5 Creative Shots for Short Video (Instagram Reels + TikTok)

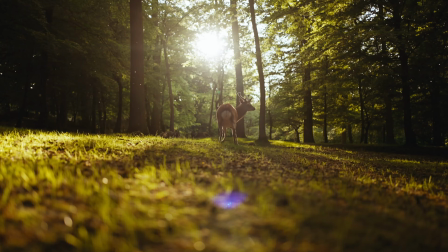(0:00)
could give you one tip, it would be to shoot more Instagram Reels. Hey guys, welcome back. In today's video, we're going to be talking about short form video, specifically Instagram Reels and TikTok, and ways that you can incorporate creative angles, 5 creative shots that you can incorporate into your short form video. Now, these shots can be incorporated into a wide variety of genres. This doesn't have to be just for photographers or videographers. This could be for people who are trying to make Reels or TikToks for their business. But just because the videos are shorter doesn't mean the videos are necessarily easier to make. Now that the videos are 15 seconds, 10 seconds, even 7 or 6 seconds, you have to tell a story, you have to get to the point really fast. And this is where getting creative with your shot styles or your angles really helps keep an audience engaged. So let's go over 5 types of shots that I incorporate into my short form video that tries to keep the audience engaged and interested. So one of the allures of short form video is its ease of creation. This basically means that the great thing about Reels and TikToks is that it seems like anybody can make their own. This means that you can use iPhones or even smaller equipment like GoPros to help create a story. A fun thing that you can do is put your camera in places that you wouldn't be able to do otherwise. In this first example, the actor is pulling on hats from the bag. This angle can be used to set the scene for a quick video. In this other example, the subject picks up the camera and actually brings them up with them to show the actual scene. And this is a great establishing shot that you can use in the beginning of your videos. The second creative shot is using action to introduce a transition in the scene.
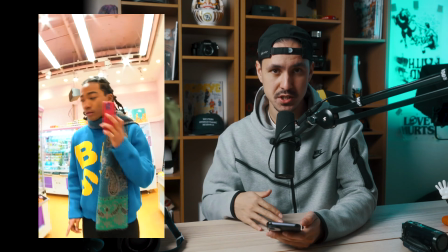(1:26)
In this first clip, the actor physically pushes or acts like they're about to push the camera to the side.
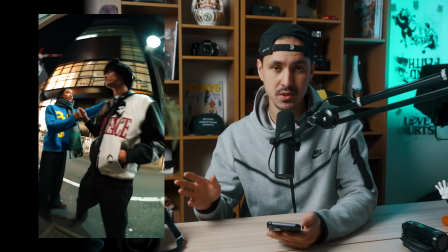(1:31)
And in doing so, you can move the scene from one setting to another location really quickly with a little bit of fun.
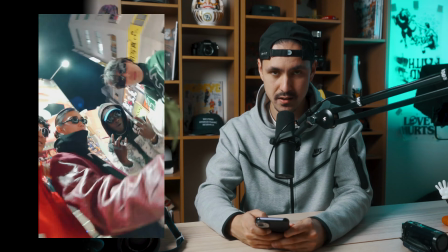(1:36)
In this other video, I've done this with subjects actually using their sunglasses and moving their heads in a certain direction to also introduce a transition or sort of a whip effect.
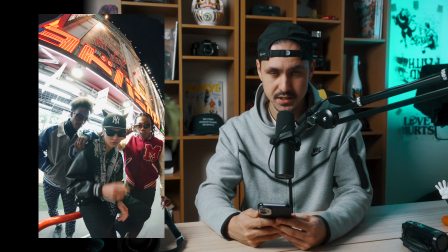(1:45)
All you have to do is just remember which way that you're whipping the camera, and when the subject physically does the action, just make sure to pan with the actual direction of the motion. The third creative shot is to actually walk with a subject. The great thing about the new iPhones is that they have great stabilization.
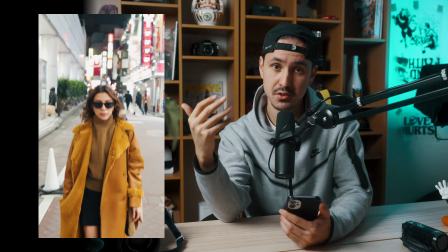(2:02)
So if you have an iPhone, this is great. If you have a different kind of camera, if you can use a gimbal, that's great also, but typically I just use everything handheld.
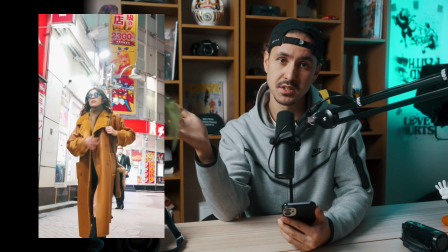(2:08)
What I oftentimes like to do is stand perhaps 3 or 4 meters, a couple yards in front of your subject and have them walk with you, and you just walk backwards. And this is a great way, again, to establish the scene, show your subject in motion, but also show the environment, which is a great way to show your audience where the action is taking place.
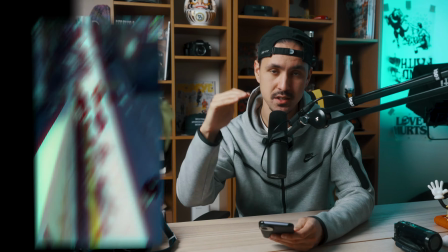(2:27)
The fourth creative shot is using height to your advantage. So if you can try and get higher than your subject,
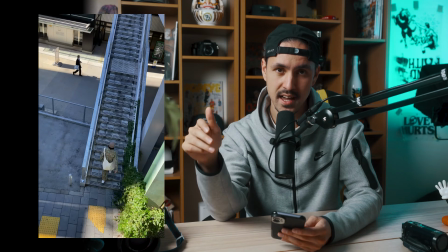(2:33)
this is a great way to also introduce depth and honestly just creates a great angle that you can incorporate into your videos.
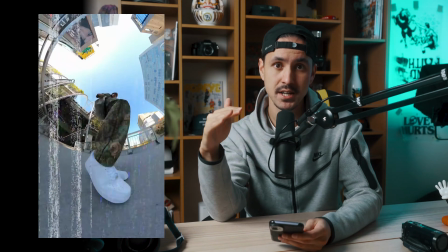(2:40)
What you really want to do is avoid having everything at eye level. When I go out to take video, I try to keep this in mind by making sure I get enough eye level shots, try to get low,
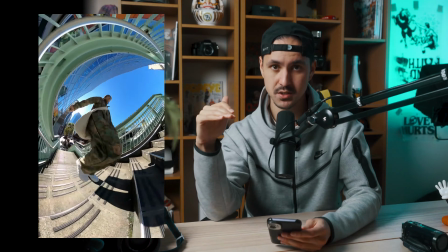(2:48)
and also try to get to higher vantage points to introduce a bit of depth into the video and keep it interesting.
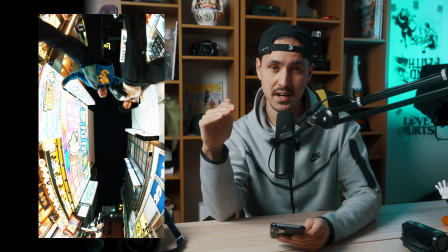(2:52)
Alternatively, here is another angle sort of with that creative height, but this time going lower.
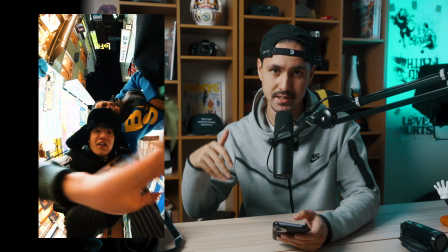(2:57)
By placing the camera on the ground facing upwards and having subjects look at the camera downwards, this is another way to create depth and keeps the story interesting. The final creative shot requires a little bit of gear. If you have a GoPro, this is easier. You can put the GoPro inside your mouth, or I actually have a bite mount that I attach to my GoPro Max.
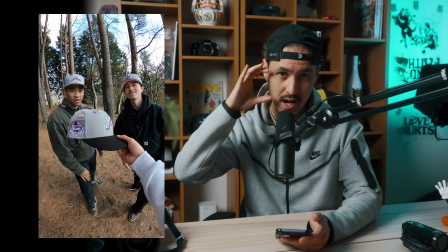(3:15)
Alternatively, you can just hold up the camera directly to your face or to your eyes to create sort of that POV effect, which is on exhibit here.
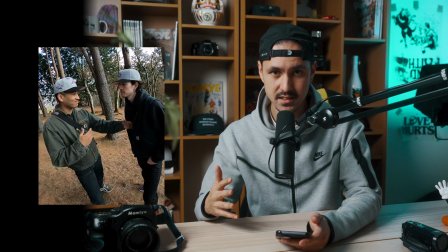(3:21)
By introducing a subject's hands and creating a POV scenario,
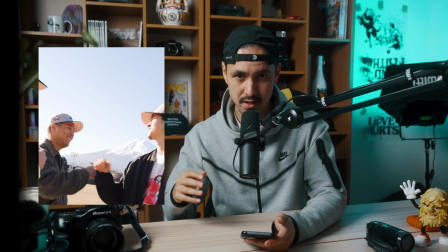(3:25)
this is a great way to make the audience or the viewer seem like they're a part of the video and taking part in the action. So yeah, that was a real quick one on how to incorporate creative shots into your short form videos. This, of course, can apply to regular videography as well, but in short form video especially, it's great to have a variety of angles to keep the audience captivated, keep them engaged, and keep them watching. So I hope some of these tips helped. I hope you can incorporate it into your video, into your genre, whatever that might be. Please like this video and share it, and please subscribe and turn on post notifications. If you're just now stumbling across my channel, my name is Gaku. I'm a multimedia specialist based out of Tokyo, Japan. I do videography, photography, a little bit of everything. And if you like creative content like this, please subscribe and stay tuned for next week. Thanks again. I'll see you guys in the next one.